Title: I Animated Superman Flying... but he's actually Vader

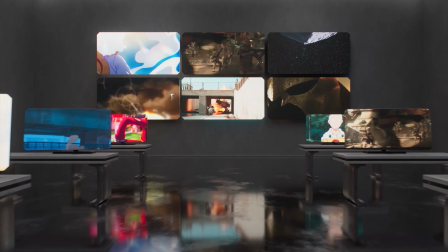(0:00)
Everyone has that one film scenes that gives them chills every single time.
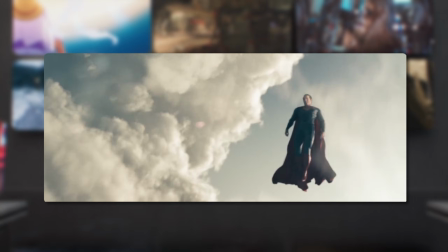(0:04)
For me, it's Superman First Fly from Zack Snyder's Man of Steel.
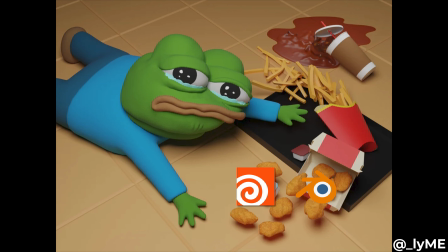(0:09)
As a 3D artist, I couldn't just scroll past that without recreating it myself.
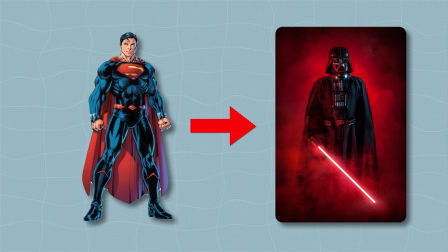(0:15)
Except instead of Superman, it's Darth Vader. This time he's the one saving the planet.
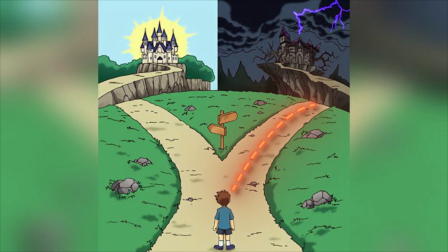(0:20)
And I knew from the start I wasn't going to take the easy road.
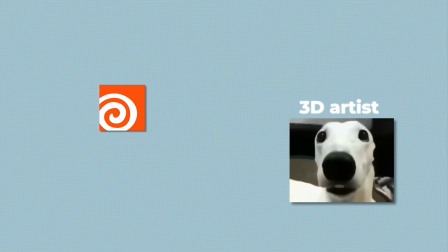(0:24)
This whole project is built in Houdini, the software that basically every 3D artist is scared of.
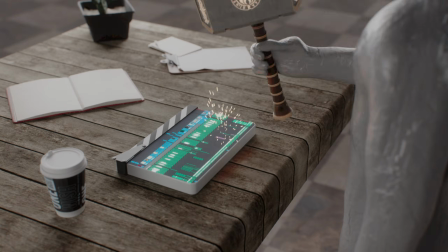(0:30)
But once you actually get it, there is nothing you can build without it.
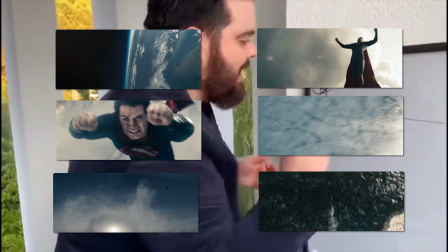(0:34)
The plan sounded simple: take the reference scenes from the movie and rebuild them from the scratch.
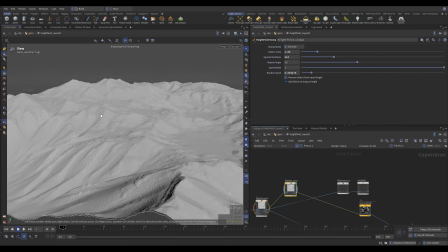(0:41)
Animation, close scene, environment, effects, space.
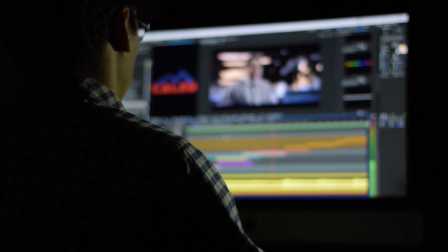(0:45)
In practice that meant staying disciplined enough to not turning this into 6 months black hole project.
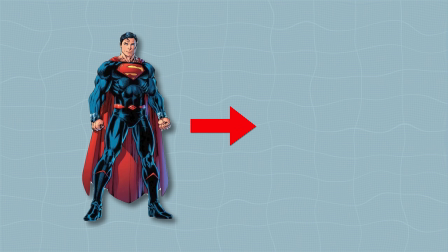(0:51)
And yeah, I swapped Superman for Darth Vader. Why?
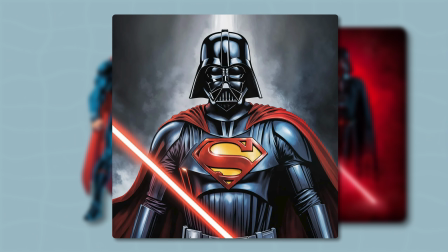(0:56)
First of all, it's hilarious.
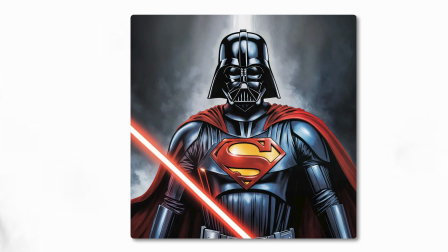(0:59)
He's got a cape, and honestly, this is basically what Vader at full unconstrained strength looks like in people's heads anyway.
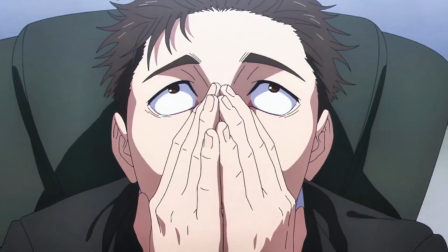(1:07)
Looking back, I was so naive. The project turned out into a total node nightmare.
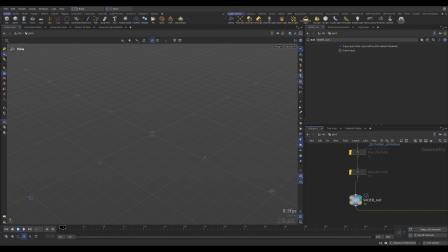(1:14)
Thank God I labeled my nulls, or I have never found my way back through the mess.
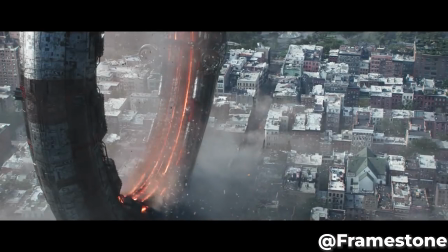(1:19)
So, Super Vader taking off from the snow. To make a scene feel believable, you need to stack a bunch of layers on top of each other.
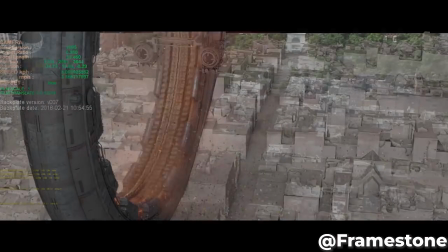(1:28)
And that means a lot of extra work you barely even notice in the final shot.
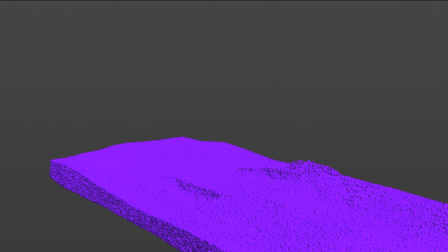(1:33)
For example, I built a full snow interaction simulation for Vader's feet.
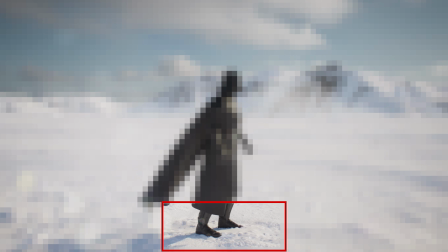(1:38)
And in the end, you can barely see it in the finished scene.
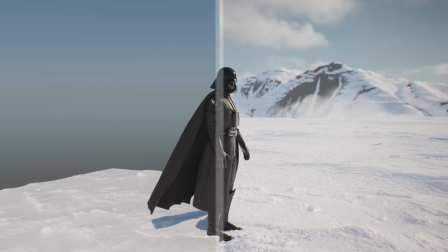(1:42)
But it's exactly that kind of detail that makes everything else read as real.
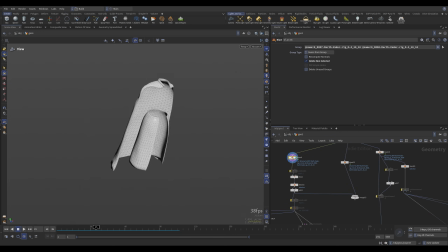(1:47)
A few systems I built for this shot ended up getting reused in almost every scene after.
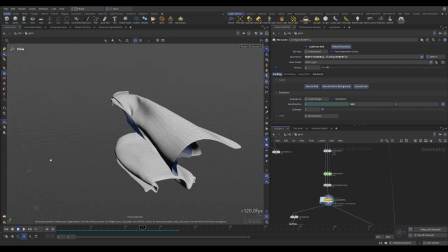(1:54)
The close scene is the big one. Set it up once and after that I just can drop a new animation,
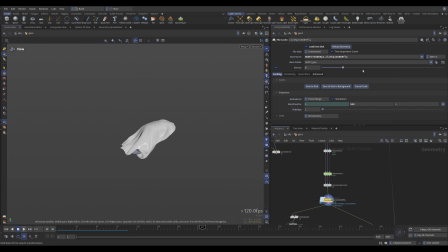(2:00)
tweak a wind a little, and the close simulation is basically ready to go. Same story with terrain.
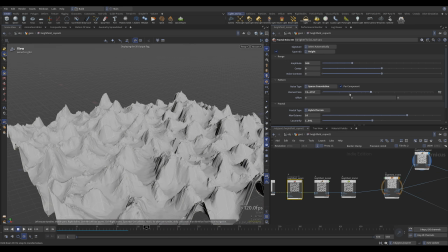(2:07)
Houdini's newer terrain system let me build the landscape once and reshape it for whatever the scene needed,
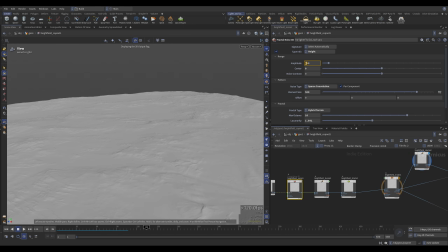(2:13)
instead of starting from zero every single time.
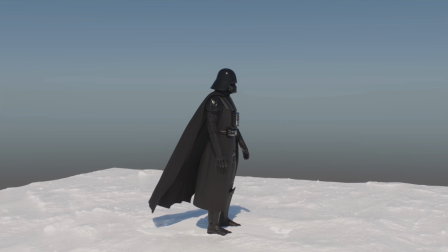(2:16)
Combined all of that, the snow trail interacting with the character, and bit compositing, and after 3 days the first shot was done.
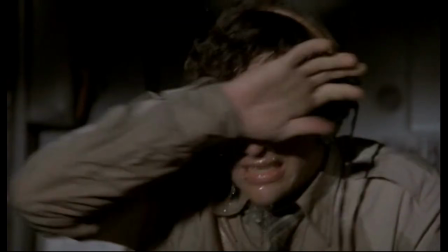(2:24)
The real challenge here wasn't the animation or render, it was the feeling of the speed.
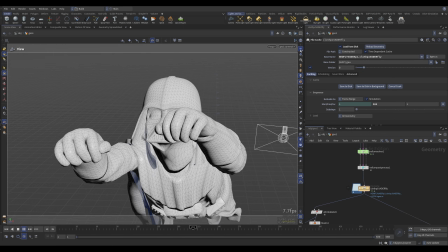(2:30)
An object just floating in the air reads as static. To make someone believe this is flight, you need several layers working together.
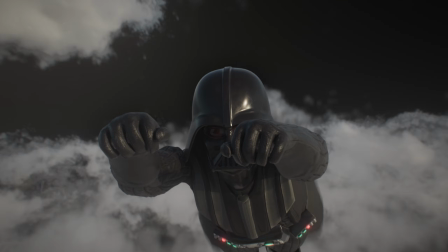(2:39)
The ground moving below, clouds rushing past, and the big one, a camera that behaves like it's flying right alongside with him.
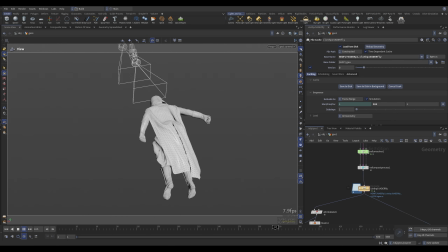(2:47)
And maybe this isn't the best method, but I barely used the reference for this. The scene is inspired by a movie, but I didn't want to make a one-to-one copy.
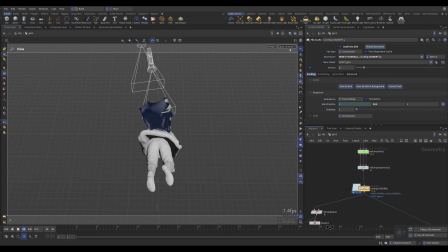(2:58)
So most of the calls I made were just based on gut feeling.
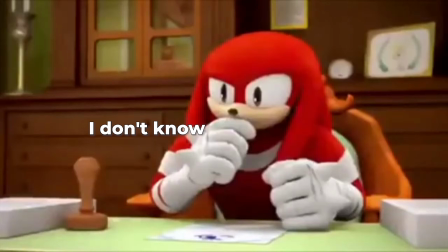(3:03)
Not sure that's the right way to work, it's just the only way I could work.
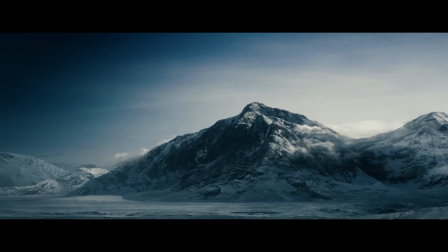(3:08)
This was Superman First Fly, so it's Vader First Fly too.
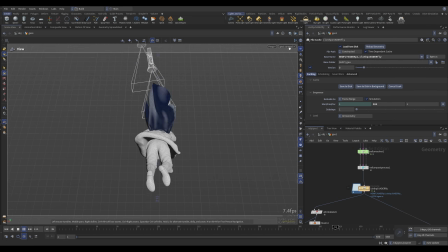(3:12)
And partway though, he just can't hold it together anymore. He loses control and crashes straight into the ground.
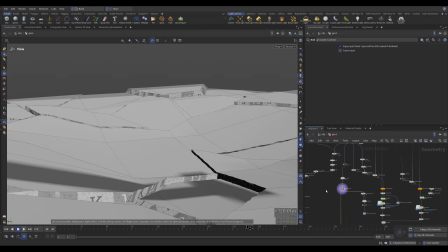(3:20)
For this shot I built cracked rock and detail work like subtle snow clouds kicking up on impact.
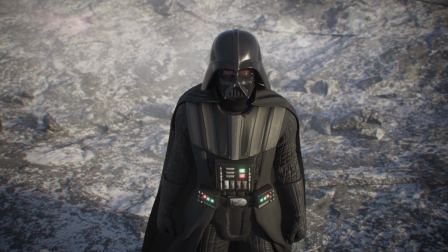(3:26)
But like a true hour farmer, he gets up like nothing happened, leaving a crater behind him.
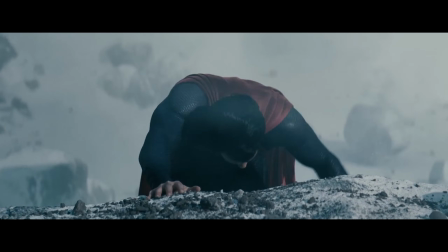(3:33)
Completely different from anything in the film, but honestly it feels just more fitting for Vader.
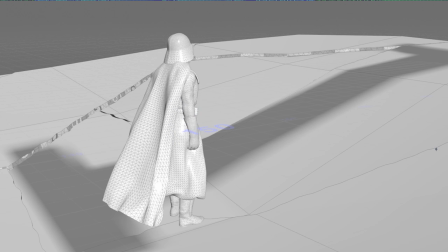(3:39)
And gathering all his power takes off again, this time for real.
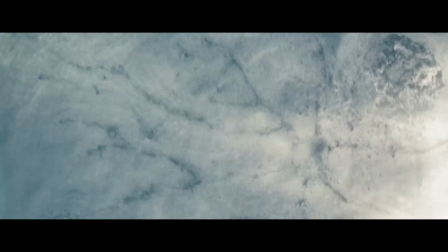(3:43)
One detail I am genuinely proud of: the cracks in the ground spread even further at the exact moment of takeoff impact.
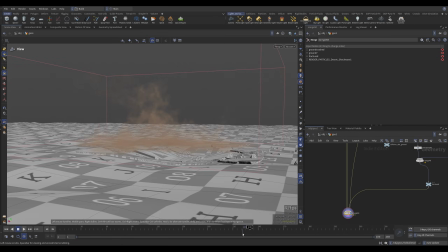(3:52)
Small thing, but it's what actually sells the power behind it.
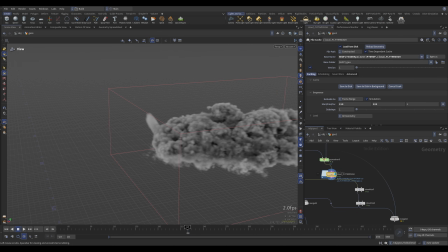(3:56)
He passes through a cloud just like a Superman did, and breaking the sound barrier sends a shockwave slicing through the sky.